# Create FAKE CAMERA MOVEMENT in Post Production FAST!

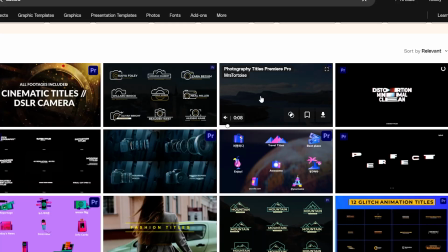(4:06)
How about some camera overlays to give our edit a certain vibe? And maybe after the camera flash, we can end with this cool title animation. I'm happy with this edit, but it's only 50% done without the sound. Luckily, Envato has a massive audio library.
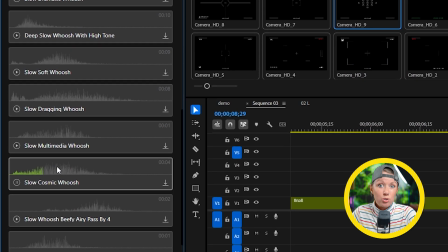(4:22)
So right here, I can actually download some sound effects directly inside of Premiere Pro using their extension.
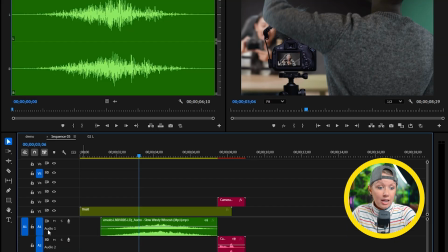(4:27)
And let's add to the timeline and let's check out what our edit looks like now.
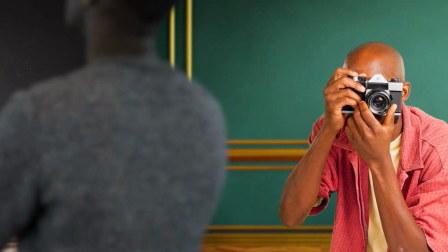So if you too want to access over 19 million creative assets and growing with a lifetime commercial license, by the way, you can use my link below to unlock unlimited creative assets all in one place. Thanks Envato for sponsoring this video and for supporting what we do over here at Gal. All right, buckle up. Now it's time for the advanced method. So our effect in Premiere Pro is nice,
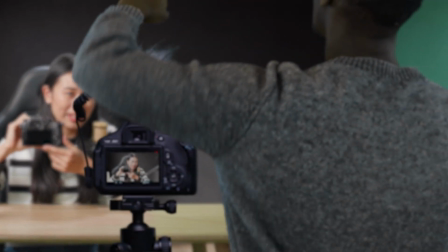(5:05)
but it's not as realistic because we don't get a lot of perspective shift because it's not an actual camera moving on a track. Well, we can make it more realistic inside of After Effects. Using After Effects 3D environment, we can create a fake wall between the two shots to make it feel more realistic and create a more compelling transition.
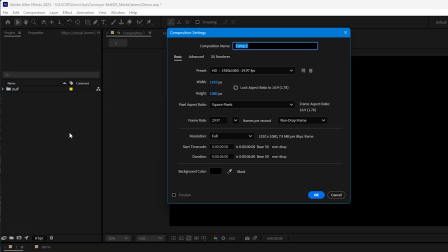(5:26)
Here's how. In After Effects, we're going to make a new composition, but this time we don't need to extend the width anymore.
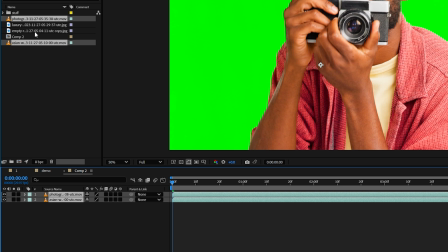(5:33)
Let's drop in the subject and background for our first and second shot into the timeline
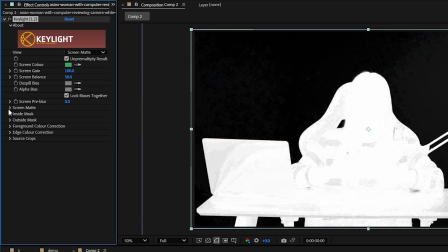(5:38)
and use the key light effect to key out the green screen from our subject layers.
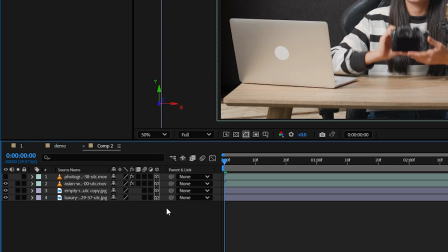(5:43)
Now you can press this icon here to make our layers 3D and then create a new camera.
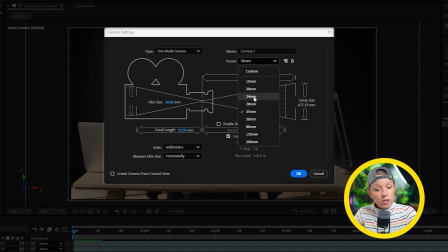(5:49)
I'll leave the settings as is, but if you're working with your own footage, be sure to match the focal length to your actual lens.
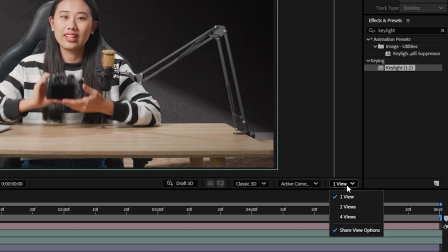(5:57)
Let's change our composition window to two views.
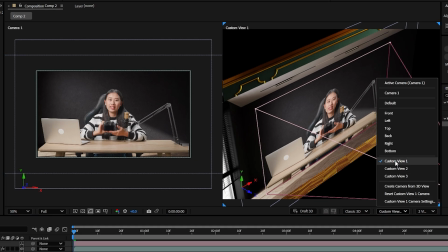(6:00)
The one on the right will be set to custom view one, so I can hold option on a Mac or alt if you're on
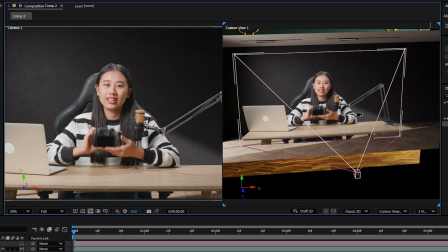(6:07)
a PC, and use my mouse to move around in 3D space without messing up my actual camera's position.
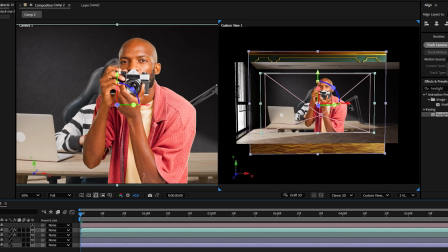(6:14)
Let's use the on-screen handles here to move our subject and background of the second shot to the side.
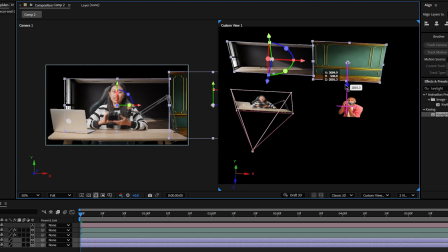(6:21)
Then let's move the background layers back in 3D space and scale it up to fit the scene.
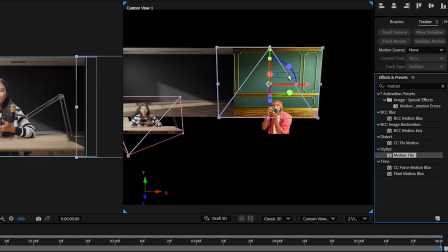(6:26)
If the background isn't wide enough, what you can do is add the motion tile effect to it,
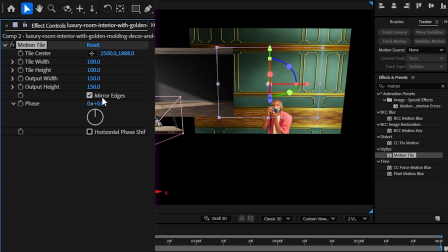(6:33)
bump up the output width and height, and make sure mirror edges is turned on.
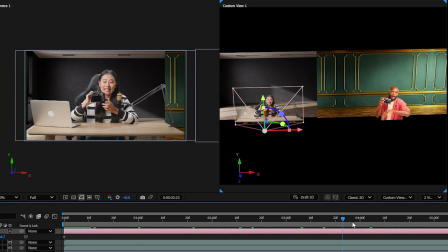(6:39)
Now I can keyframe the camera's position to move from right to left, stopping in front of the second shot. When we hit play now, we will naturally get the parallax effect. So this time, instead of downloading a person to block our transition point, let's put our construction hat on and build us a wall.
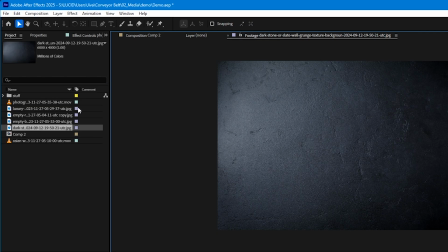(6:57)
I've downloaded these two wall textures from Envato, and let's drop them into the timeline and make them 3D.
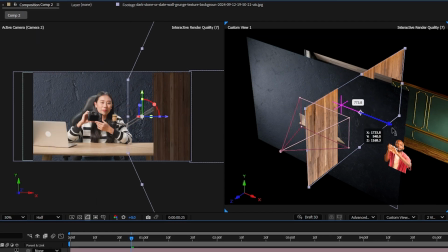(7:03)
I'll move, rotate, and scale both these layers down in 3D space to create a wall shape between the two rooms.
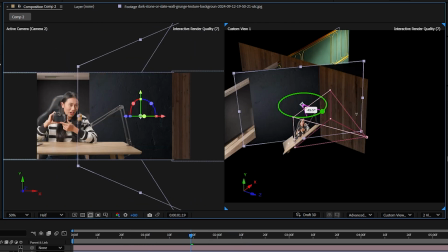(7:10)
Make sure the front of the wall is right in front of the camera. If a certain side of the wall seems dark, make sure to change the render to classic 3D.
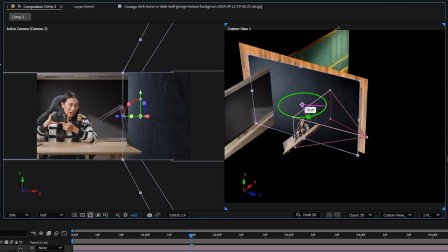(7:19)
And now your texture should look the same no matter how you rotate it.
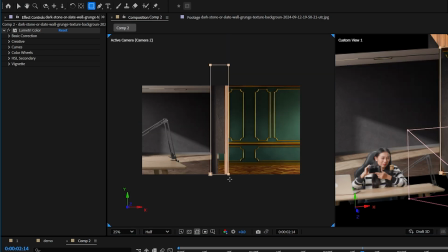(7:23)
Then I'll duplicate the black wall, add a mask to make it more narrow, and place it between the two walls to cover up the gap.
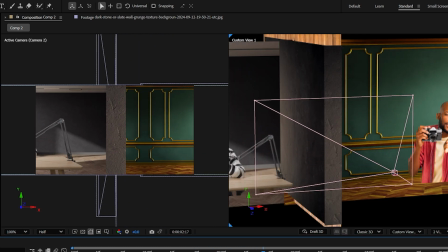(7:30)
Since this part of the wall will pretty much be right up on the camera as it passes,
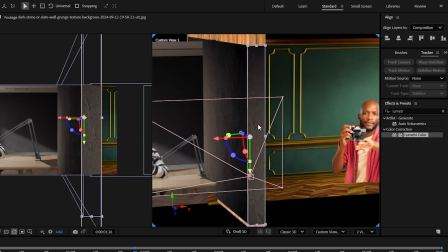(7:35)
I'm going to add allometric color effect and make this part look even darker so it's less distracting.
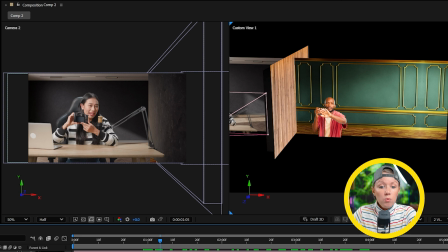(7:41)
Now the wall in the first shot looks pretty nice as is, but our wooden wall still needs some work to make the lighting match our background better.
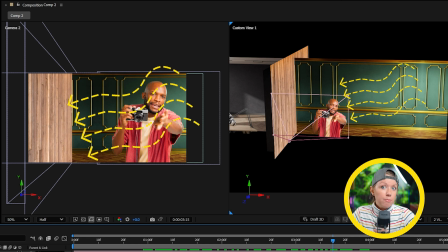(7:50)
So the light seems to be coming from a window somewhere off frame.
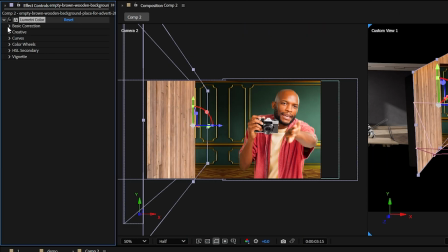(7:53)
So what I'll do is add allometric color effect to the wooden wall and darken the whole thing.
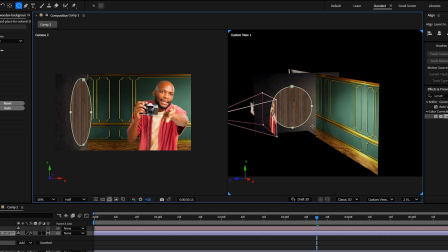(7:59)
Then I'll add a circle mask to the spot that should be affected by the light and bump up the feathering.
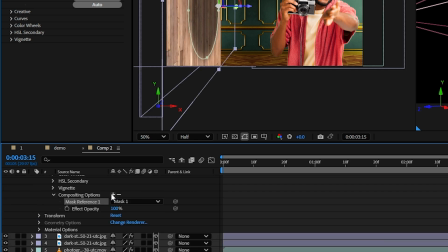(8:05)
In under allometric color next to compositing options, let's hit the plus icon so our color grade will only affect the mask area.